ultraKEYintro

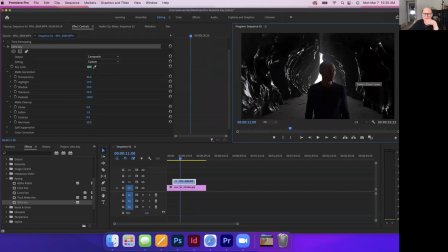[12:18]
As you can see, we did light from the side and slightly from the behind, and that is because we knew we had this lighting on our cave. We didn't want a whole lot of light coming from the front because this being a cave wouldn't have that light. So we adjusted the light in this way.
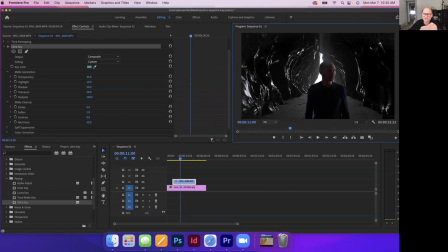[12:36]
Now, looking at this, I would have gone ahead and adjusted the light even more, move this slightly even more behind me a little bit. The light was somewhere around here in the scene, so I would have moved it a little bit further behind, so it would have mimicked this being behind me a little more.
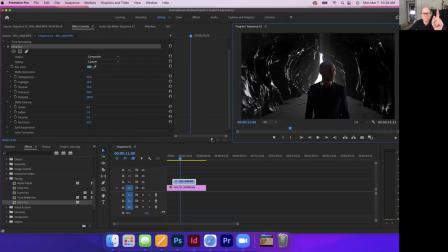[12:53]
And I might have thrown some light on my shoulders just a little bit as well. This is where I can inspect this and make some better choices. Had I not been making this footage in front of everybody like that and trying to work very quickly, maybe I could have done that to fine tune.
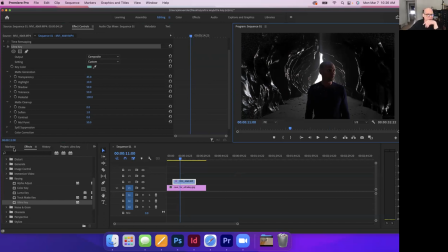[13:11]
But there are some things we can do to fine tune this even a little bit more. And so what we can do, let's kind of go back to our regular library here. Oop.
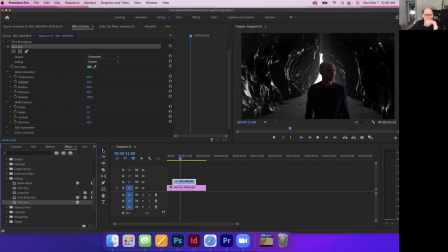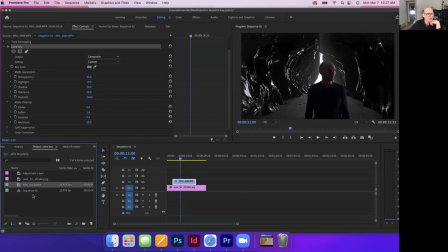[13:48]
There we are. Got lost there for a second. Okay, so we're going to go ahead and now add an adjustment layer. Now, adjustment layers are effectively ways to add effects or add filters to the entire footage.
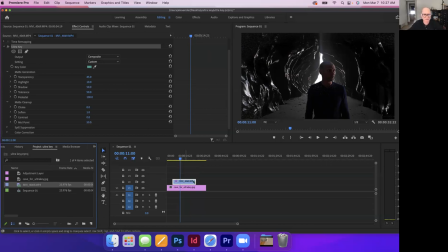[14:06]
Otherwise, I would have to add an effect to this layer and add an effect to this layer, which I could certainly do if I wanted the different layers to have different effects. However, if I want to do an overall effect over the whole thing, like for instance, make it all black and white,
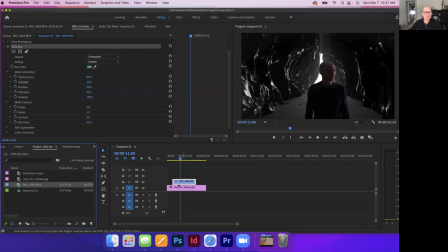[14:23]
an adjustment layer would be a great way to do that, especially if I had a more complex timeline where I had lots of cuts, and selecting each one and doing each one individually would be really, really time consuming,
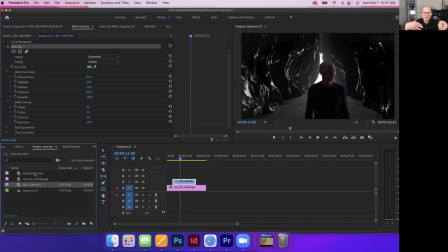[14:39]
especially if I had to make adjustments to that later on afterward. Here, if I do an adjustment layer and add a filter to it, I can make an adjustment to that filter and it will cascade over the entire timeline, which there's a benefit to that.
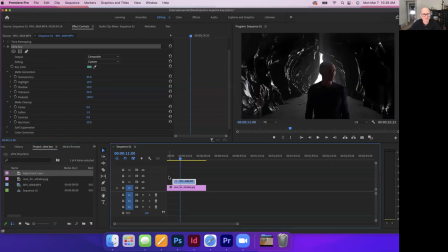[14:56]
So just like any other piece of footage, I can drag and drop that over it and then pull it out over the entire timeline. And you can see that by itself, that adjustment layer does absolutely nothing.
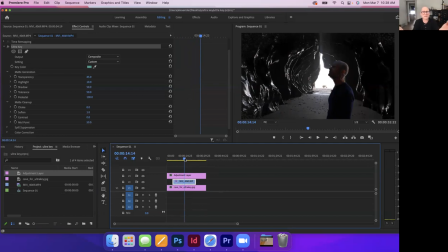[15:08]
And the reason is because it has nothing on it. An adjustment layer is basically like a piece of cellophane over the top of your footage. And so until I put something there, it's invisible. So we're looking, think about the footage, we're looking down through the top.
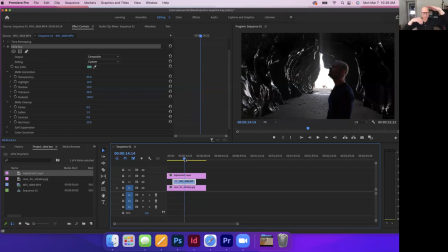[15:26]
So if the adjustment layer is on the top there, we're going to look down and we're going to see through these two pieces of footage. So anything I put on here is going to affect this footage and this footage. If I were to put this adjustment layer between these two, then it would only affect what's below it.
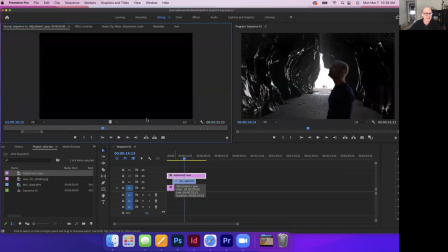[15:46]
So with the adjustment layer, let's activate it. So we have it in the source. We'll go again to the history. To the effects. And this time, since we want to do a
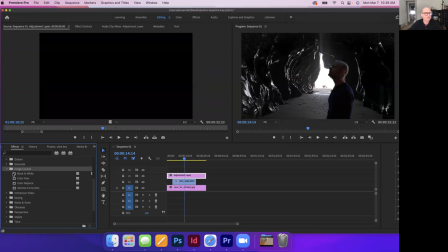[16:05]
black and white, we're going to choose black and white, and we will now go to effect controls, and we will look and go to black and white.
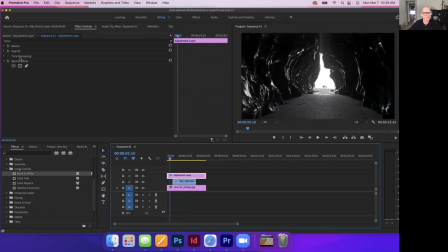[16:14]
So you can see now that by adding the black and white to the adjustment layer, that it makes the entire scene black and white. Now, why would we do that?
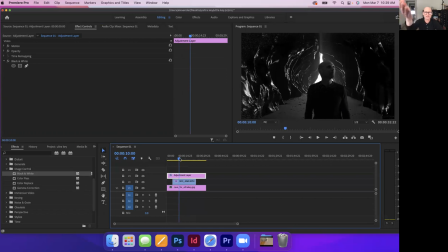[16:25]
Because this scene, it was shot under two different circumstances. One is a still photograph, the other is shot in color in the studio. We could attempt to make it all the same, but one photograph is largely black and white to begin with.
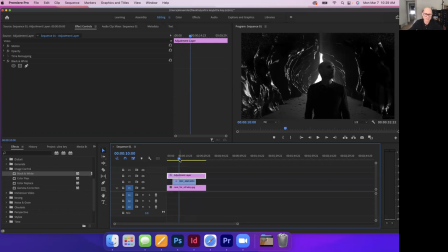[16:40]
So making this a completely black and white image is a benefit, because you can see it automatically makes me look much more connected to the space, as opposed to where I'm in color and the scene isn't in color so much.
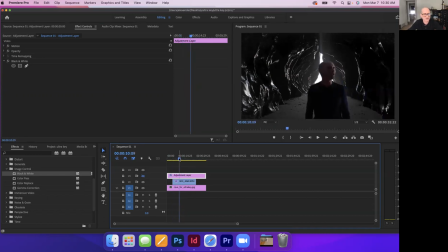[16:59]
So that's another kind of aspect to combining here. We'll do one more thing to sort of combine this, and there's lots of other things, but for the sake of this video, which is really more about just showing you the ultraKEY filter, we'll do one other thing that could help blend it,
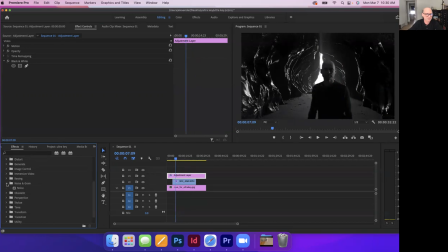[17:18]
and that's going to be to add a little bit of noise to the entire frame. So again, this is footage that is shot in the studio, but then also a still image, a still photograph. And so they're going to have a different grain or pixel makeup, basically, the way they'll look, because one is moving and the other one is not.
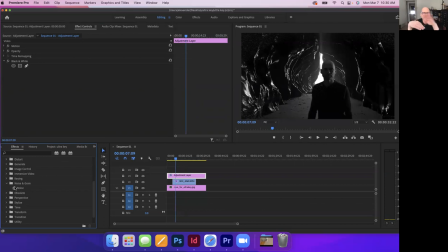[17:38]
So by adding noise filter over the top of both of them, think of it almost like creating this sort of skin over the top of everything, which will help it to sort of combine and make it feel like it's in the same world. So I still have adjustment layer activated,
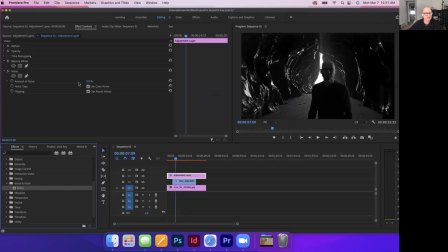[17:57]
and I will now double click on noise. And under noise, you can see it just as you want to do a very subtle bit of noise. You have choices, but since this is a black and white, I'm going to uncheck color, so it's not going to be color noise. And I'm going to zoom in on this so that we can see a little bit better.
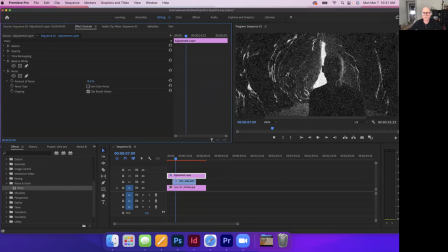[18:16]
And so as I crank this up, you'll see, if I crank it way up, you'll see here's the footage as I walk in. You could see even just that as a, if it's heavy, you can see though how it blends it.
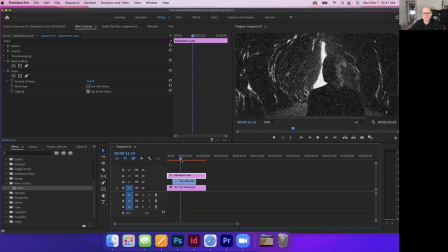[18:31]
You know, it looks like I'm in the same world. It's real fuzzy, of course. 74 is way too high. We would want it to be somewhere subtle, somewhere probably around 9 would be the highest, because it doesn't have to be huge.
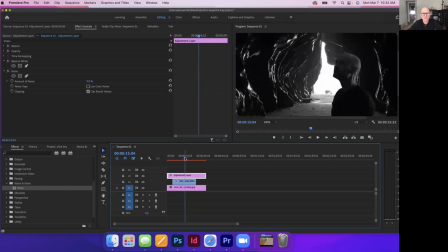[18:45]
But even just that little bit there, as I play it, and this is only at half quality, as I play it, you can see it does a much better job of blending it together. Now I can make adjustments back and forth and increase it,
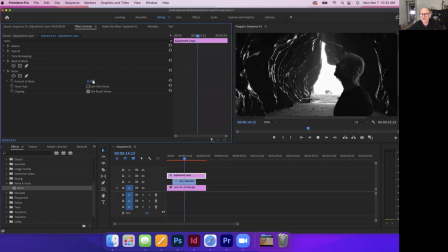[19:00]
decrease the footage in order to get a better look as I'm going. And this would be particularly if I was combining video with a still image, because the still image is not going to have the active pixel movement that a video might do.
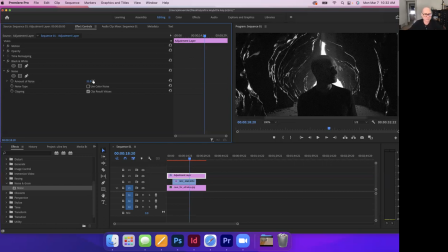[19:19]
So this would be particular for that. So that is what I have for the ultraKEY. ultraKEY is, again, what we would use to key out a specific color. It doesn't have to just be green. It could be any color within an image. So If you just wanted to get rid of all the red in a particular image, that's a full color, whatever image, all the red, you could do that. And just all the red would drop out completely. So it's a way of identifying a single color or a color field, and then assigning that transparency instead of a single color. So that's that. We'll have more on the subtleties of it, more on specifically lighting that green screen so it's a little bit better, and so on. So hopefully you got enough to get started, and we'll see you in the studio. Bye now.